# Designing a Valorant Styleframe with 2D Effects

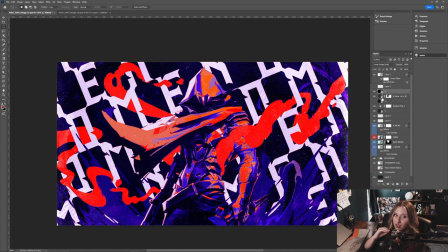16:30 I'm trying to think of like what else I would do here, because it doesn't feel done. Like I feel like there's still more that I need to do, but I'm trying to think of what exactly. For a little bit of extra graininess, I'm going to do the Photoshop action from Hoodspo, which is kind of a retro grain kind of effect.
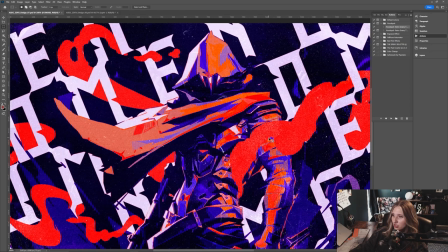16:48 And you can kind of see if you look closely.
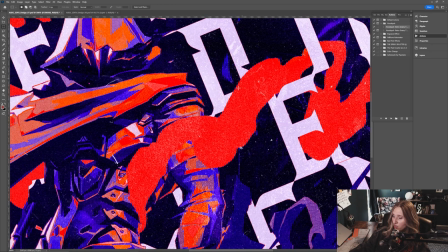16:50 Can't really tell so much on the inside because of all the effects I have going on, but on the outer edges, it kind of roughens them up a little bit, which I like.
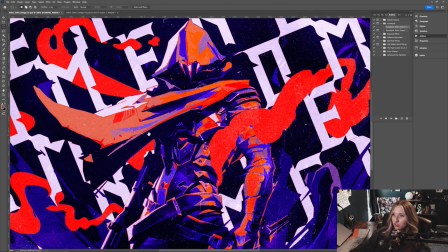16:57 And it's not super clean vector, just because
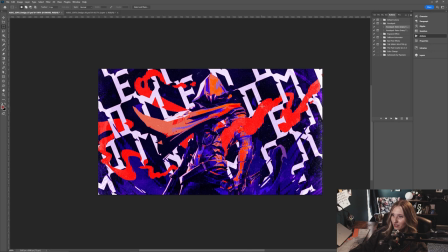17:01 nothing really about this composition is super clean in vector other than the 2D effects and the type.
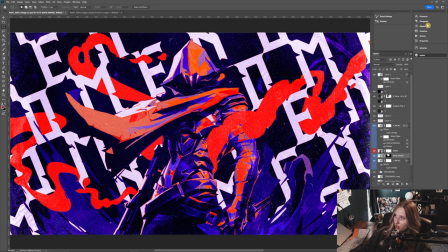17:08 But I'm going to change that. So yeah, I'm going to apply that action to those things as well.
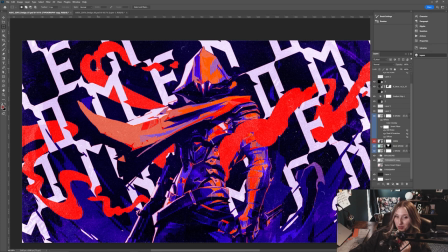17:13 So I'm actually going to see if I can do some displacement mapping with the type in the background. Because I really do love these like sharp and curved kind of indentations and like serifs of the font.
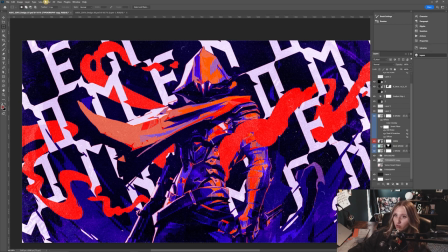17:27 I think that's really, really cool, and it really interacts well with the smoke. But I want to see if I can kind of manipulate that a little more.
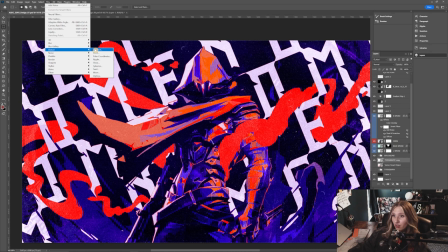17:34 Maybe it'll work. Maybe it won't. I don't know yet. Do we like it or do we not?
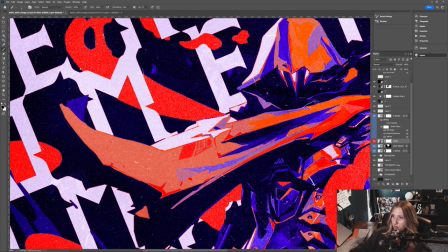17:42 Something else I'm going to do here, I'm going to kind of mask out some of these edges where his highlights are on his cape, just because they are the same color as the type, and I'd rather that kind of like bleed into the background rather than be separated like that. So I'm just going to use a black brush on his mask and just kind of mask those out.
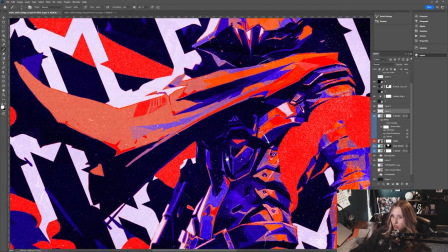18:02 Just kind of cheat that a little bit. It is kind of the benefit of like knowing Photoshop really well,
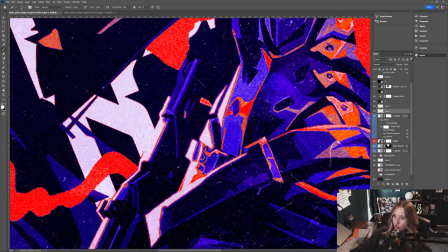18:08 of like you can kind of know what tricks you need to just kind of fake something and just kind of tailor it to however you feel is best.
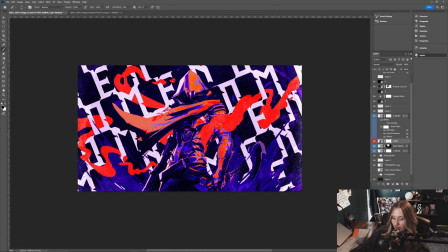18:15 This is usually the phase where I just stare intensely at it until I find something else that I need to do with it.
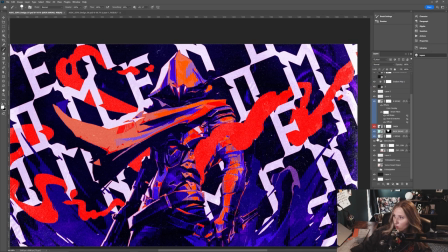18:22 I think I know what else I'd like to try as well.
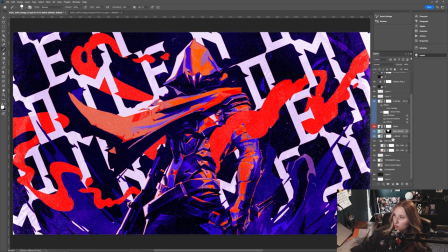18:25 I'm gonna see if I can get any kind of like second bit of dimension with the smoke and adding some like white on that so it's not plain red.
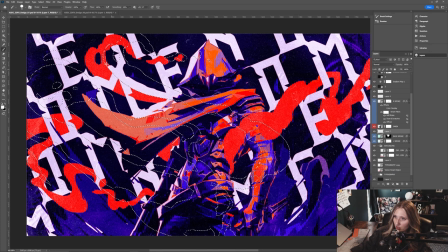18:33 So I'm just gonna kind of paint some of this in to see if I can do what I want here.
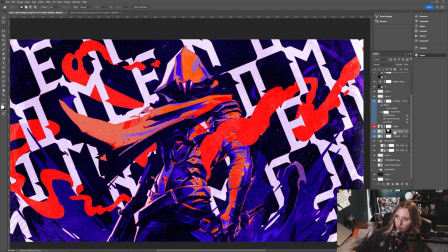18:40 Nope, never mind. Don't like it.
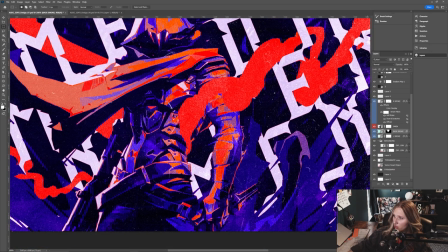18:41 I'd love to get some highlights in his arm over here, just so it's not just red and purple.
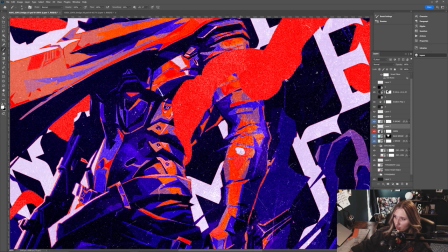18:49 Love to get some white in there. Maybe you can just kind of fake paint some like shapes.
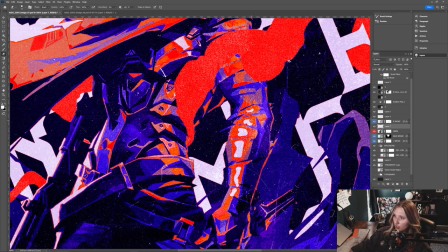18:54 Also take a hard eraser. Kind of take away some of that as well, so have some sharper edges.
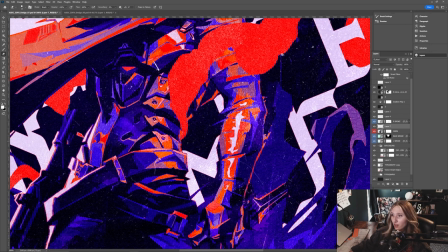19:01 Stuff like this definitely helps if you happen to be an illustrator, or at least know your way around using a paintbrush and stuff, and to kind of mimic the effects that you want but aren't there currently. So this is kind of my way of faking it till I make it, you know.
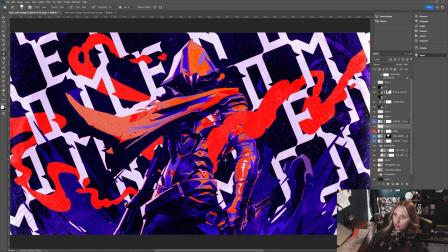19:16 I think that looks good. It's fine. I'm gonna really be torturing myself later figuring out what is missing from this.
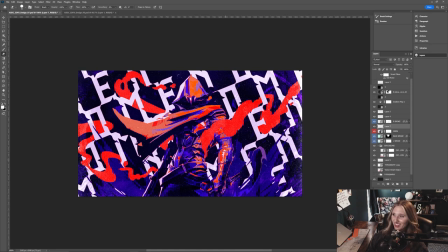19:23 It might not be anything, but I feel like I did this one too quickly. I also kind of like the idea of like with these colors especially,
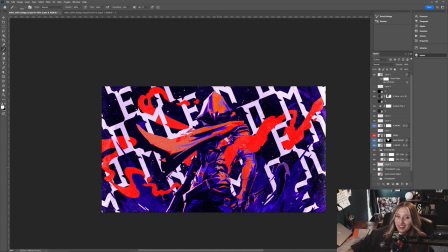19:32 kind of being in one of those black light like putt-putt courses or like laser tag or something.
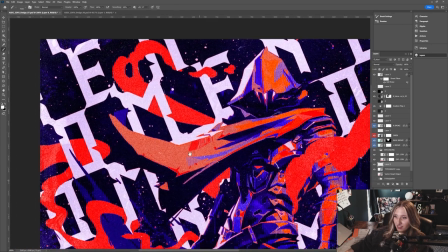19:38 Kind of having some like paint in the background be like black lit and super bright and contrasted.
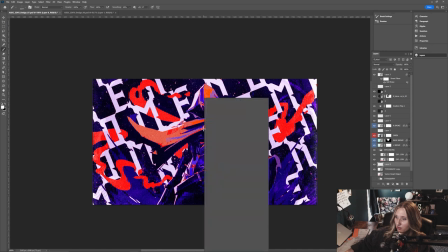19:47 So I'm kind of messing with like adding in some like paint textures and stuff with some brushes that I have.
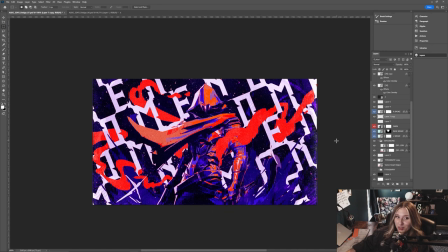19:54 All right, I think he's pretty much done. I tried some stuff out, a lot of stuff I didn't like, so I didn't really include everything here in the end. I think for the creme de la creme of final touches, I'm going to add in
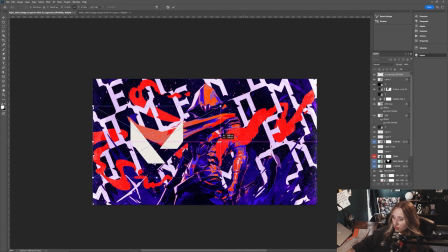20:10 the Valorant logo and just see where that can kind of go in the composition as well. I'm gonna stick this under the gradient map so it's kind of part of the color scheme here. Color overlay applied to that. Another idea I had, I could make this smaller,
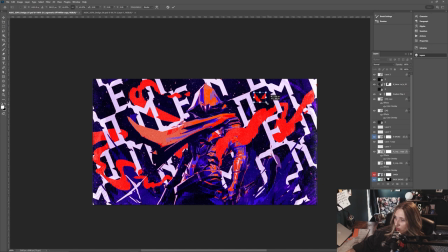20:26 then kind of insert it in the little windows that we have going on with the typography, maybe. That could be a cool placement, a little more visible. All right, and I think he's done.